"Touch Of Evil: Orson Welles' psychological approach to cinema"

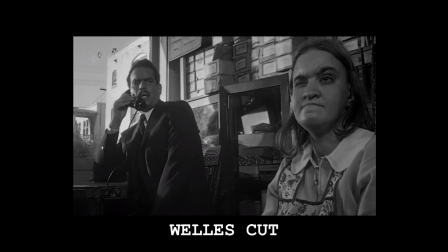(4:09) Susie? Of course you are.
The shot is framed so that the blind woman takes up a large portion of the foreground, looking more prominent than Vargas.
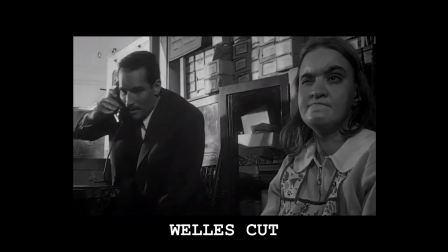(4:17) Well then, I'll be calling you back later. Goodbye for now.
The blocking of the actors here is important.
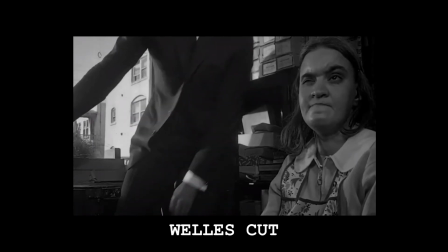(4:23)
The audience is able to feel what Vargas is feeling in this moment, as he feels put off that the woman is so close. As an audience, the woman invades our space, taking up a lot of the frame, albeit not being an important character.
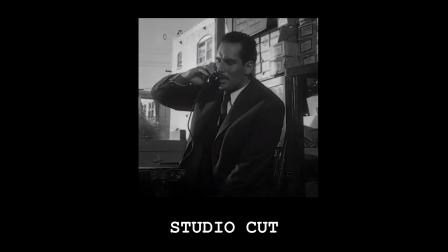(4:34) Of course you are. Well then, I'll be calling you back later.
In the studio cut, we are relieved of this sort of anxiety. The blind woman and the smart blocking of the actors is removed, thus making it easier for the viewers to lose interest, as the tension is also withdrawn.
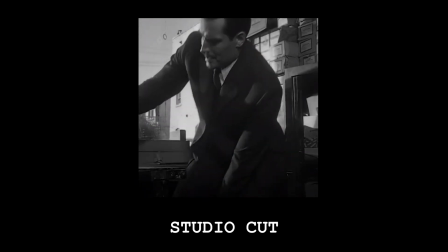(4:49) Goodbye for now. Mike?
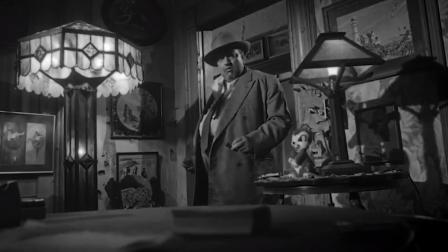(5:01)
In the third act of the film, Wells's character, Quinlan, sits down in a room with the character, Marlene.
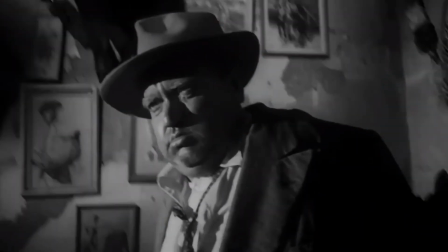(5:09)
Quinlan is drunk and suspects something, hence why he stumbles out the room.
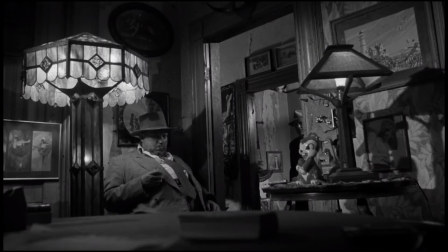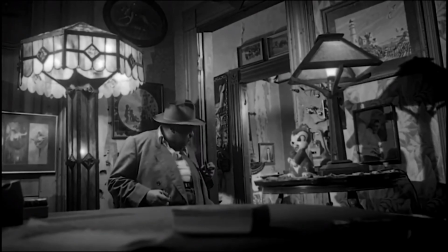(5:25)
What is interesting about this scene is the placement of the shot where Marlene looks up.
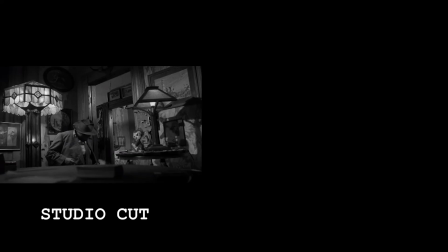(5:29)
The scene which just played was the studio cut, where it's edited so Quinlan and Marlene share a look at each other.
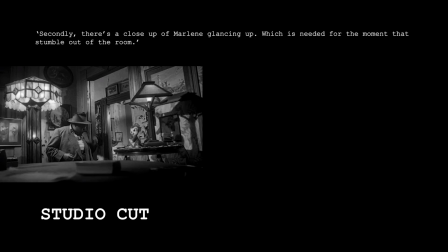(5:35)
Wells in his memo wrote, "Secondly, there's a close-up of Marlene glancing up, which is needed for the moment when I stumble out of the room."
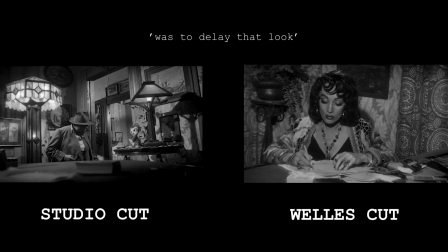(5:44)
But what Wells wanted was to delay that look and have her look up only after he left the room.
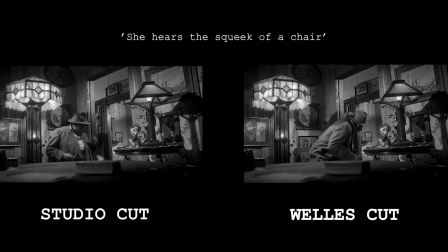(5:50)
She hears the squeak of a chair, looks up, and it's too late.
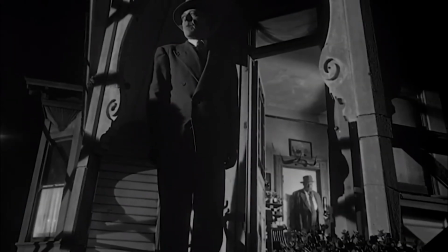(5:58) I'll get him out. Away from that music. Be sure he doesn't see you.
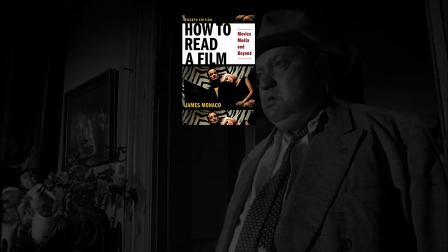(6:03)
Relating again to How to Read a Film by James Monaco, he talks about the denotative and connotative meanings in film. The denotative meaning being it is what it is, and we don't have to strive to recognise it.
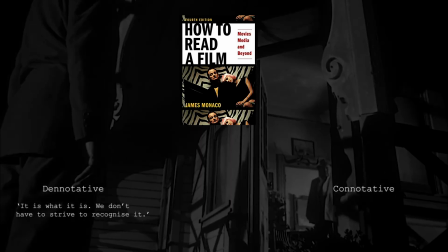(6:15)
In relation to this scene, we simply think that Marlene has noticed Quinlan's exit. The connotative meaning, however, conveys how ideas are constructed based on a viewer's own experiences. With Marlene's late glance, a viewer may think that Marlene wanted to say something to Quinlan, but it was too late.
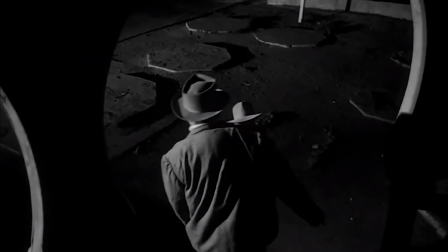(6:32) Another drink. You had enough.
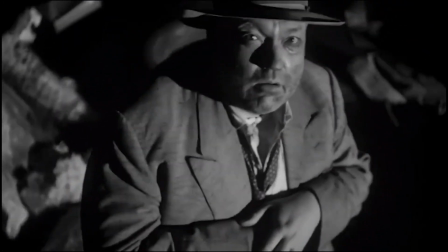(6:38)
A connotative meaning thus reinforces the movie's climax.
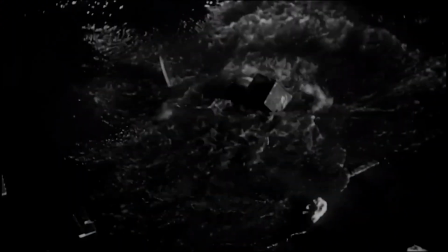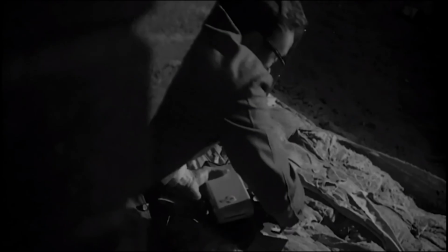(6:51)
Where we can only wonder here what Marlene is thinking.
His famous intuition was right after all.
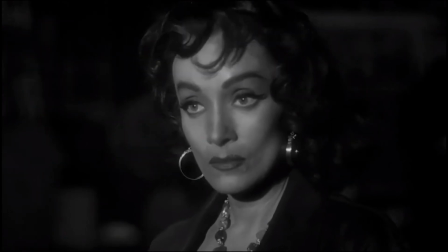(6:57) He framed that Mexican kid Sanchez, but he didn't even need to. The kid confessed about that bomb.
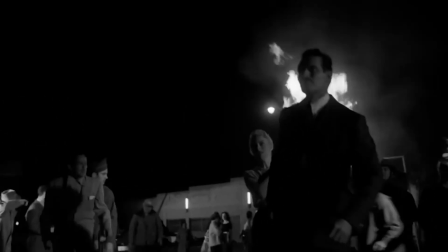(7:04)
Hopefully, you can now see that Touch of Evil is a great example of how the simplest of ideas can have a dramatic effect on the subtext and the narrative of a movie.
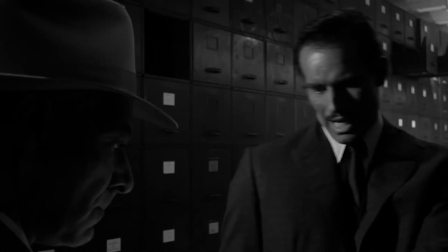(7:12)
I hope this has given you further insight into Welles and his theoretical and psychological approach to cinema.
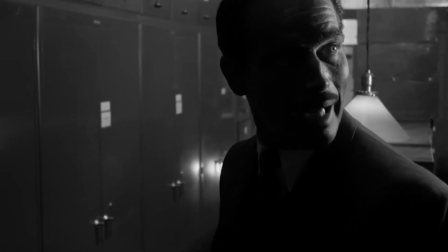(7:19) I've no idea. It's never been explained. Because they loved the rushes.
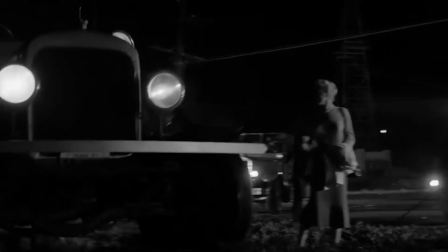(7:23) Every day, the head of the studio came to me and wanted me to come to the office and sign a deal for several pictures, and it's great stuff. Then they saw a rough cut of it, and they were so horrified that they wouldn't let me in the studio. And nobody's ever explained what horrified them.